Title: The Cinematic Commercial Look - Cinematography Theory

How to get this high quality look in your video productions. You probably saw a lot of commercials in your life and always thought to yourself, damn, how do they get this clean, colorful, popping look? They always have this nice saturation, high key look without it being too clean. There's still a lot of contrast. In this video, I'm going to show you how you can light these kind of scenarios and what do you have to look for.
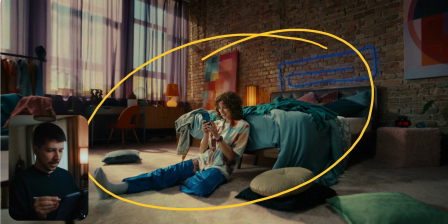So this is the first frame we are looking at, and as you can see, we have this nice saturation overall without it being too saturated. We have this bright light, high dynamic range, but also deep shadows.
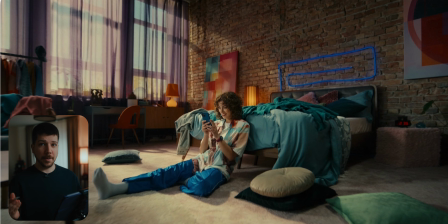So how do you create a shot like this? First tactic should be where to place the camera. As a cinematographer, we always work around our practicals. This is clearly a location where they have a lot of opportunities to walk things around, put things there to make everything look more clean.
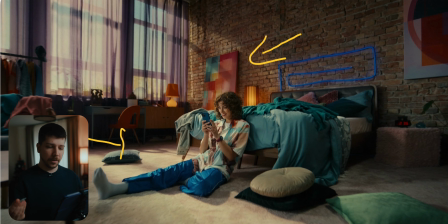But most of the time you probably just have a normal room where you have to work in, but the principles are the same. We always work around the window. The window is the primary light source where light is coming from.
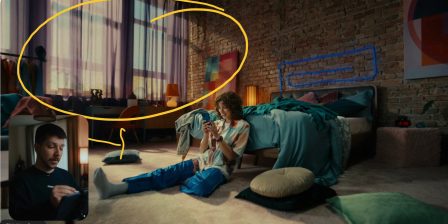So our lights also have to come from this direction. Or we have something like a practical here, or on the ceiling. These are also situations and positions where the light can come from, where the audience will look at it and seem to feel that the light feels natural.
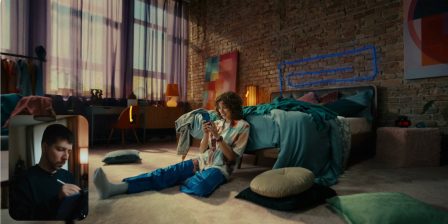So the first light you build is one outside for this wall. Now you're thinking, why do I light the wall first? Shouldn't I just place my actor and light him? No, you always set your camera. This is the framing I want. Set your exposure.
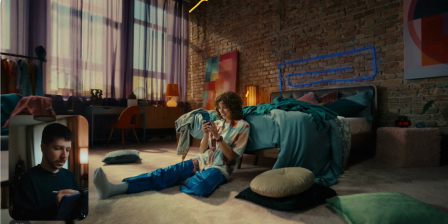Try to keep the dynamic range in the room. You also go with exposure down until you see something in the background. But this is also something special here. I don't think this is the real background. There are a lot of movies or shows where they have outside just big pictures of
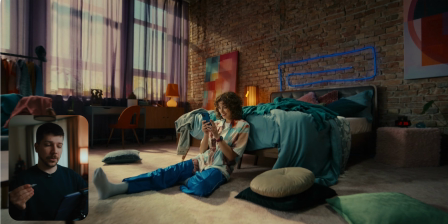skyline or buildings so that they have to use a green screen, because a green screen in combination with this sheets is really difficult to key out, but we want the sheets because sheets always look good on camera because it's diffusing a little bit of the windows and gives it textures.
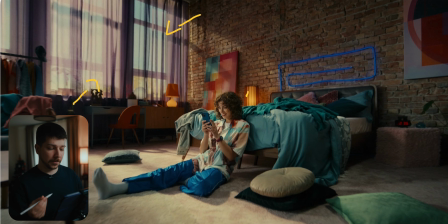Windows are boring. So we need something to put in front of them or in the background so that we create this nice textures. So sheets should be a no-brainer. All of these high-budget commercials have nice, colorful, not sheets, curtains.
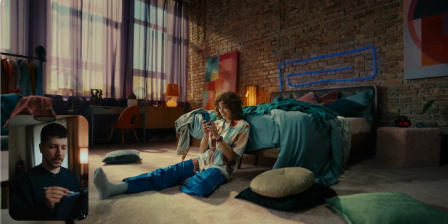Curtains is the word I'm looking for. So after you've done that, put your camera, set your exposure. Your image becomes really dark most of the time because you want to keep the dynamic range. This is the reason you light the room first to get the exposure back.
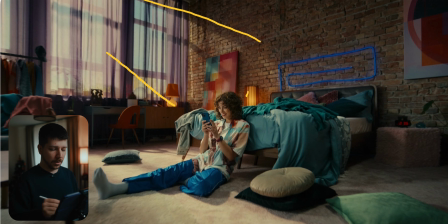And you're not only doing this for the wall, also for the ground. But as you can see, this light that comes across the floor is hitting her, but from behind. It just gives her a nice rim light. The key from her actually comes much more from this side.
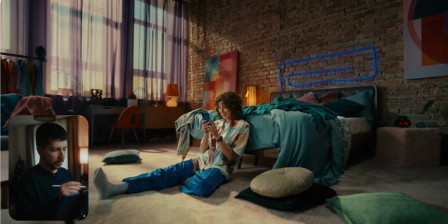And there's several ways you can do it. There's this harsh way, where you're also just using a big light outside. And a scenario like this, you need the big guns. So when you're working just LED, it should be something like an Evoke 2400 or the equivalent of an Aperture Storm.
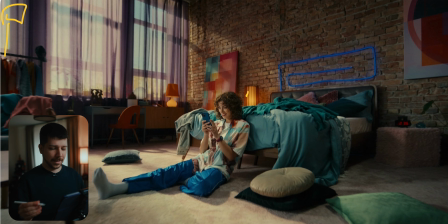Otherwise, you wouldn't get this nice exposure and look. And to put a slide here and just put a quarter diffusion in front of it and blast it into a scene. That will give you still this really hard source, but a little bit of diffusion.
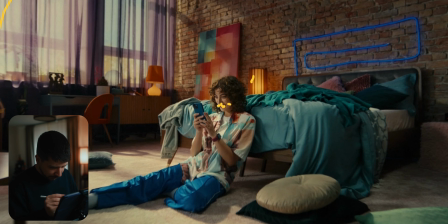And when we look at her, you can see the shadows are actually pretty hard, but it still has a nice wrap.
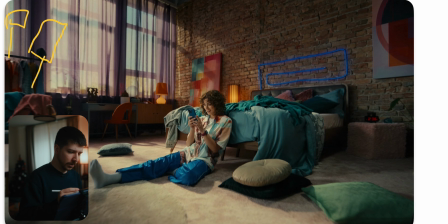And this hard light source don't get you this nice wrap. So what other thing you can do for her is that you put a huge butterfly, 12 by 12, 20 by 20, and blast your light through it so that you have a softer source and it wraps a little bit around them.
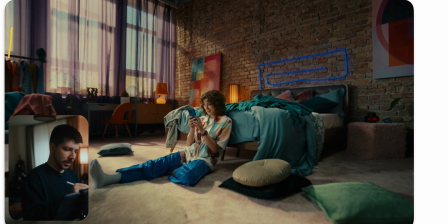But what also could happen is that you have this hard light from the side, and then you put also a 6x6 ultra bounce just in front of her with also a strong light. So from here should be the light,
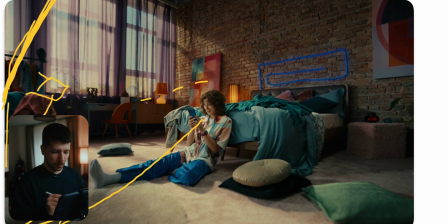and just bounce it into the scene so we fill the whole scene and her a little bit up, that it's not just too side lit. Most of the time when it's really dark, you really build a wall of ultra bounces in front of
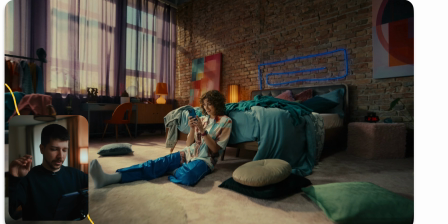her that floods just enough light into the scene that we have still have a little bit of contrast. You don't want to cross with the bounce around here, because then you would remove the nice shadow and contrast on her.
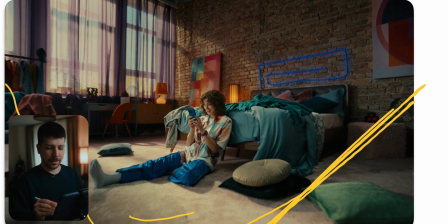So the next thing you do is build your neck on the other side. Just the whole wall, a big neck. Because light is bouncy, reflective. So even if you light for the floor, the light will still bounce on the ground, on the wall, and we are now back to her, and now you lose that nice contrast.
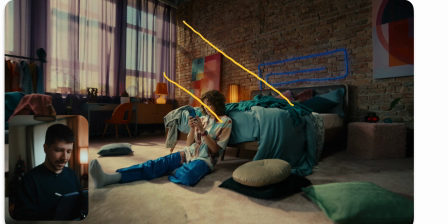But to wrap the shot up, the most important lights are actually these and these ones, because people forget to light the scenery. This is what your scenery gives contrast, some visual interest. When you just keep the scene as it is and just give her a key light,
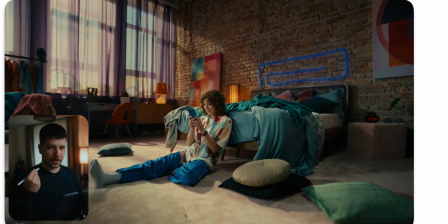everything looks flat, because we want always think about, we want to create layers. And now we have, this is one layer, she is a layer, the ground is a layer, this side is a layer, she is a layer, the bed is a layer, and now we have also the wall as a layer.
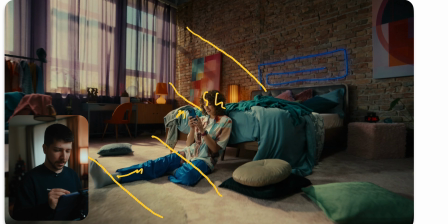Otherwise, it would just be table, her, wall. This is boring. So try when you light next time a scene, start with the walls and then your actor. Also, what a lot of people are ignoring is colors. Look at all these colorful things in a scene.
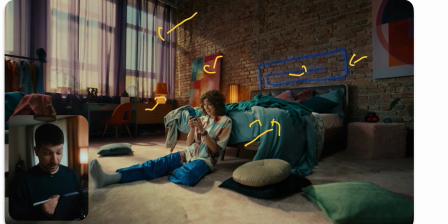Magenta sheets, blue LED strip, blue sheets, green coffin, different kind of clothes. People always mix up saturation with colors. What I mean with that, a lot of people will just put everything here.
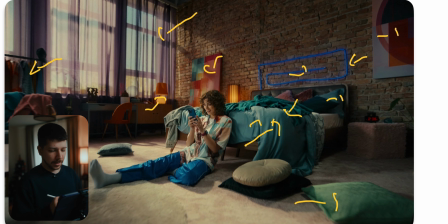There would be a white blanket, a black blanket, a black painting, and just mute colors and try to boost the saturation. But that's not how you get saturation. Saturation comes from colors. You have to have colors in a scene that the saturation have something to do.
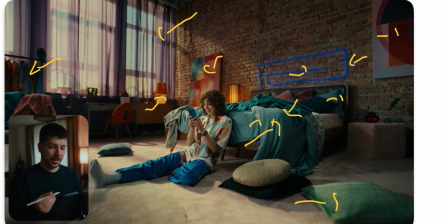So just think first about that you can place colors into the scene before you think just blasting the saturation up because you want a saturated look.
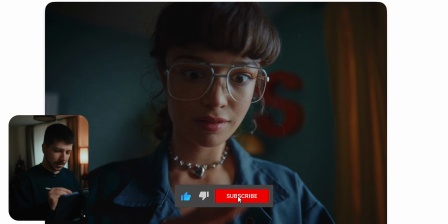Here's a scene from the same commercial as a reference where you can see where the light is coming here clearly from a window. And when you try to want to simulate window light, keep the light source as big as the window. What I mean with that, just put on a 6x6, 4x4, it depends on the window, half diffusion,
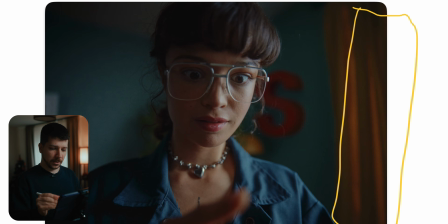it could be a full sometimes, and blast the light through it, because this is the way you get this nice window light feeling. The reason we try to simulate always the light source that are always in the scene is because they don't look lit.
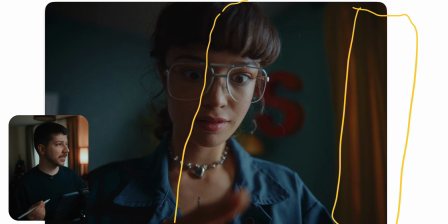What breaks your image most of the time is that it looks lit, and we just extend the light that's already there, your light stops looking lit. And this is the goal. But what I miss in this shot is the backlight. We could have here another light streak on the background which would give the image a little bit more pop,
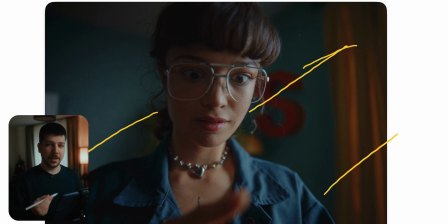but this is a professional video production. They probably had a reason why they didn't done it. And also, just because something looks good all the time doesn't mean you have to use it all the time. There's always scenarios, a reason why you just wouldn't do it. And there were probably one.
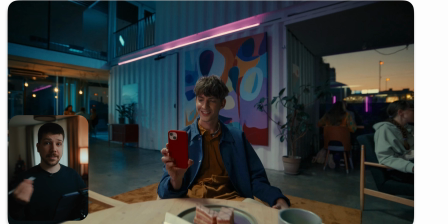The story of this video is a guy and a woman texting to each other and meeting themselves up at a place. And a basic narrative cinematography trick is where this one person is always looking to the left and the other person to the right.
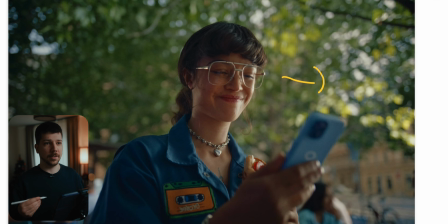And they've done this across the whole commercial. It just gives the audience the feeling of, oh, they're walking to each other. Simple trick, but with a huge profit in your narrative work.